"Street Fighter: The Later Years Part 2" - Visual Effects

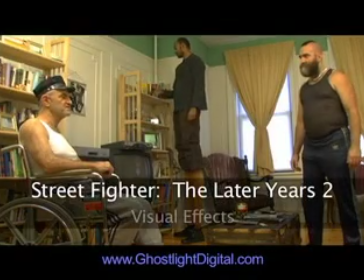(0:00)
Hi, I'm David Cadilia, the Visual Effects Supervisor on Street Fighter: The Later Years Part 2.
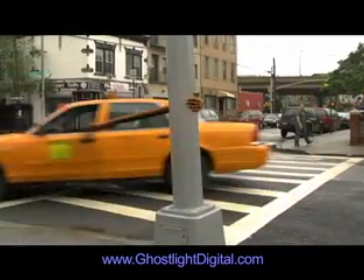(0:06)
We did this arm stretching shot for collegehumor.com, and now we're back working on the sequels.
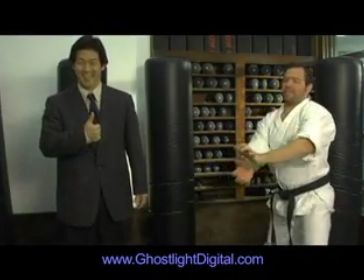(0:11)
I'll show you how we did these 3 shots for the second installment. Here's Dalzim stretching his legs and delivering a delicious pun.
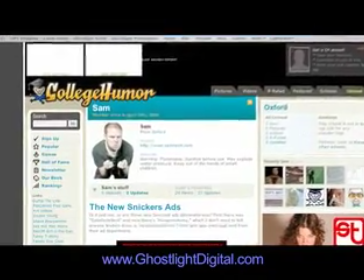(0:18) We'll do all the legwork.
Sam Reich at collegehumor.com sent us the script early so we could help plan the shoot to make it look its best and save money.
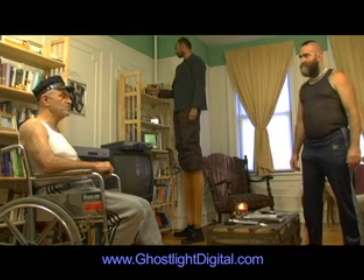(0:26)
Sam didn't want to show Dalzim stretching or unstretching, which made the shot fairly simple.
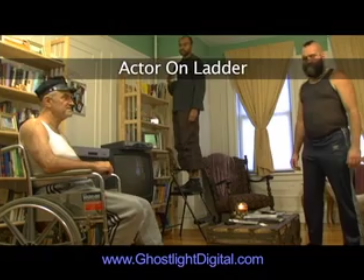(0:31)
We asked him to shoot 3 elements for us: the actor standing on a ladder, the actor standing on the floor, and a clean frame of the background.
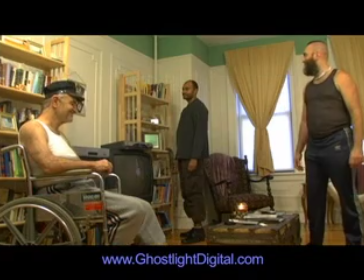(0:39)
Again, the footage from Sam's crew in New York came back perfect.
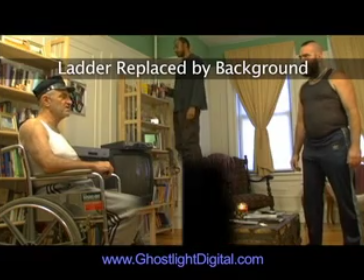(0:42)
I removed the ladder and actor's legs and replaced it with a clean background. Then I put his feet in.
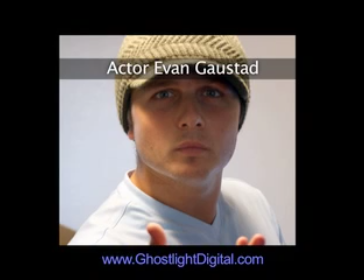(0:48)
Our acting buddy Evan was over at Ghostlight headquarters, so we took these pictures of his legs.
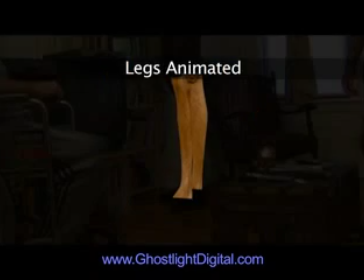(0:53)
James cut them out and adjusted their color to match. I stretched and animated the legs to match his upper body movement.
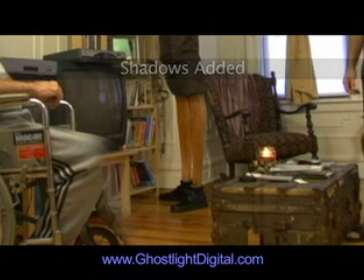(1:00)
Then I added some hand-painted shadows from the pants, from the shoes, from the front leg onto the back one, and from both legs onto the wall. The guy in the wheelchair was blocking where the ladder was, so I put his leg back on top.
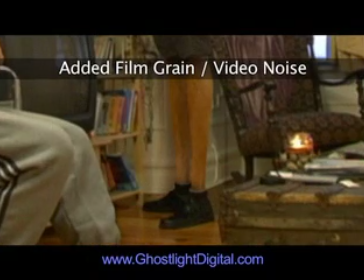(1:13)
And finally, I added some film grain to match the footage. Here's the final shot.
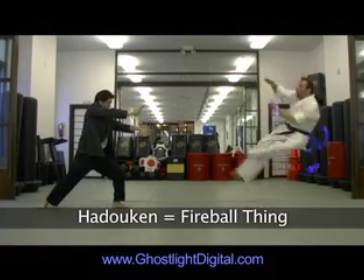(1:21) We'll do all the legwork.
We also did 2 Hadoukens for the movie. This was exciting because the Hadouken is a pretty legendary power move in the Street Fighter games.
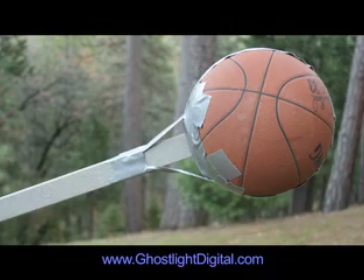(1:29)
Here's how we did them. We mounted this basketball to a wooden post that aimed straight at camera.
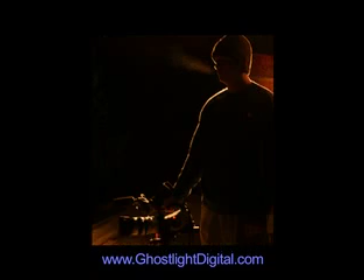(1:34)
When it was dark, we set the ball on fire. It was freezing cold outside, so the rubbing alcohol didn't burn big enough.
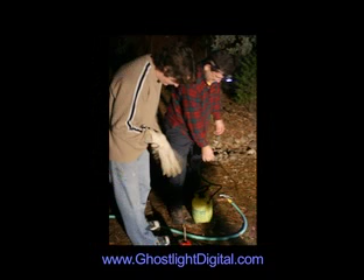(1:40)
After trying several substances, we brought out the diesel fuel in a pressure sprayer, and that got the ball rolling, as it were.
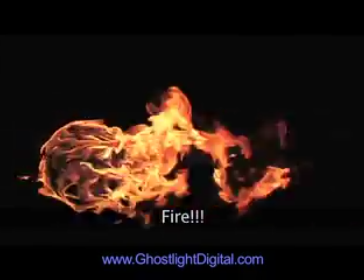(1:47) There you go. There it is. Fire. Beautiful, beautiful fire. Oh, that's it. Cool. Ooh. The ball's gonna fall. I think that's a cut.
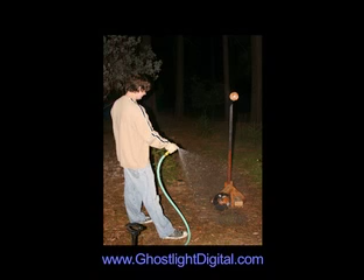(1:57)
The ball started to fall, so we put it out before it could roll down the hill and set the forest on fire.
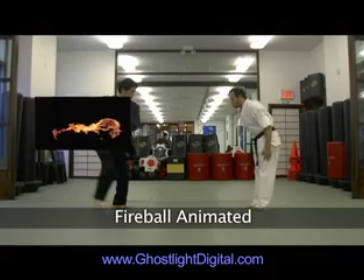(2:01)
Back indoors, where it was nice and warm, I animated the fireball on top of the footage.
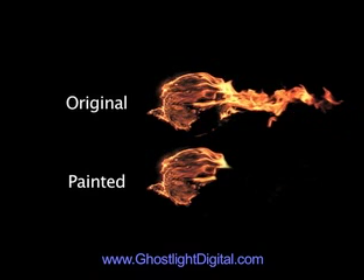(2:07)
I hand-painted the flames to isolate this moment where diesel fuel spray hits the ball, and used that as the magical formation of the Hadouken fireball. These fire puff elements, which were left over from Eulogy for Chad, were placed on actors' hands where the Hadouken is released, and where it hits.
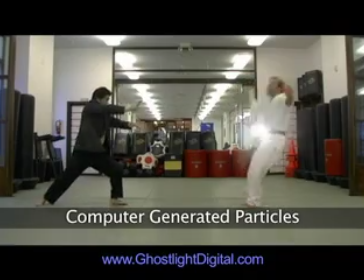(2:26)
These computer-generated particles were used to create heat distortion from the flames.
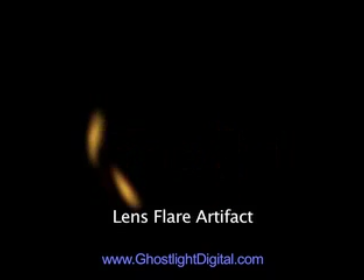(2:30)
To simulate lens flare artifacts that might result from a hot fireball on screen, I took all the fire elements, flipped them 180 degrees, enlarged them, gave them lens distortion, added radial blur, general blur,
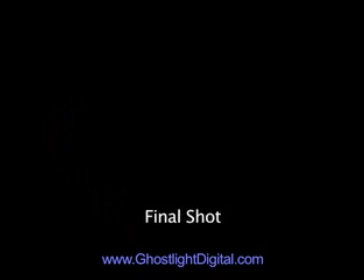(2:45)
and dimmed it way down for subtlety. Here's the final shot. Oh, and Ryu's Hadouken is supposed to be blue.
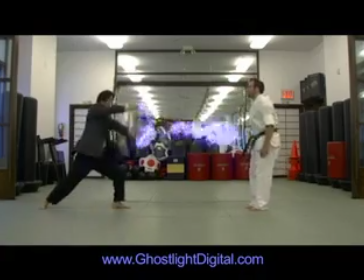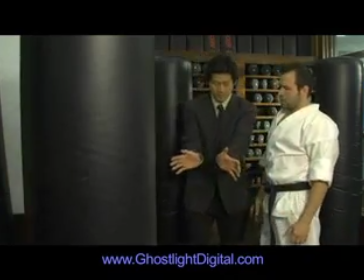(2:59)
This shot was basically the same process, except that it required more build-up elements and masking.
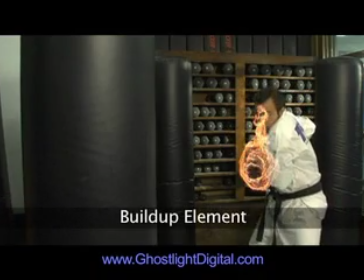(3:06)
Here's a build-up element, which was also hand-painted to isolate the creation moment. That dissolves into the traveling Hadouken fireball. Again, here's some fire elements that give more oomph to the release and the impact.
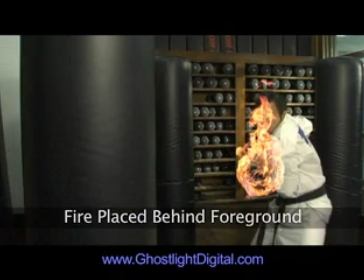(3:19)
I erased the fire by hand to place it behind foreground objects like the student and the bag.
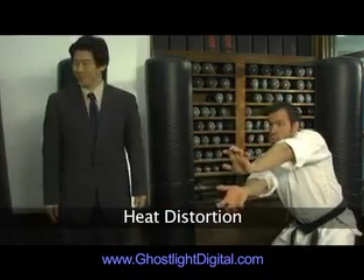(3:25)
Here's the heat distortion by itself. Here's the lens flare. Here's the final shot.
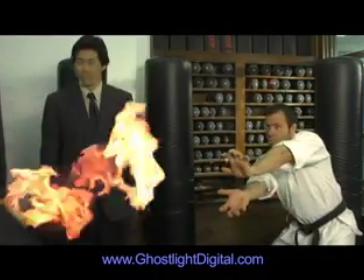(3:32)
Let's turn it blue, and here's the final shot.
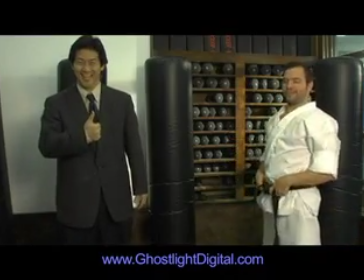(3:37)
We had a lot of fun with these new shots, and particularly enjoyed treating each magical power as reality.
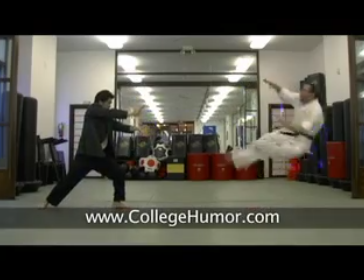(3:42)
Thanks again to collegehumor.com. We look forward to the next one.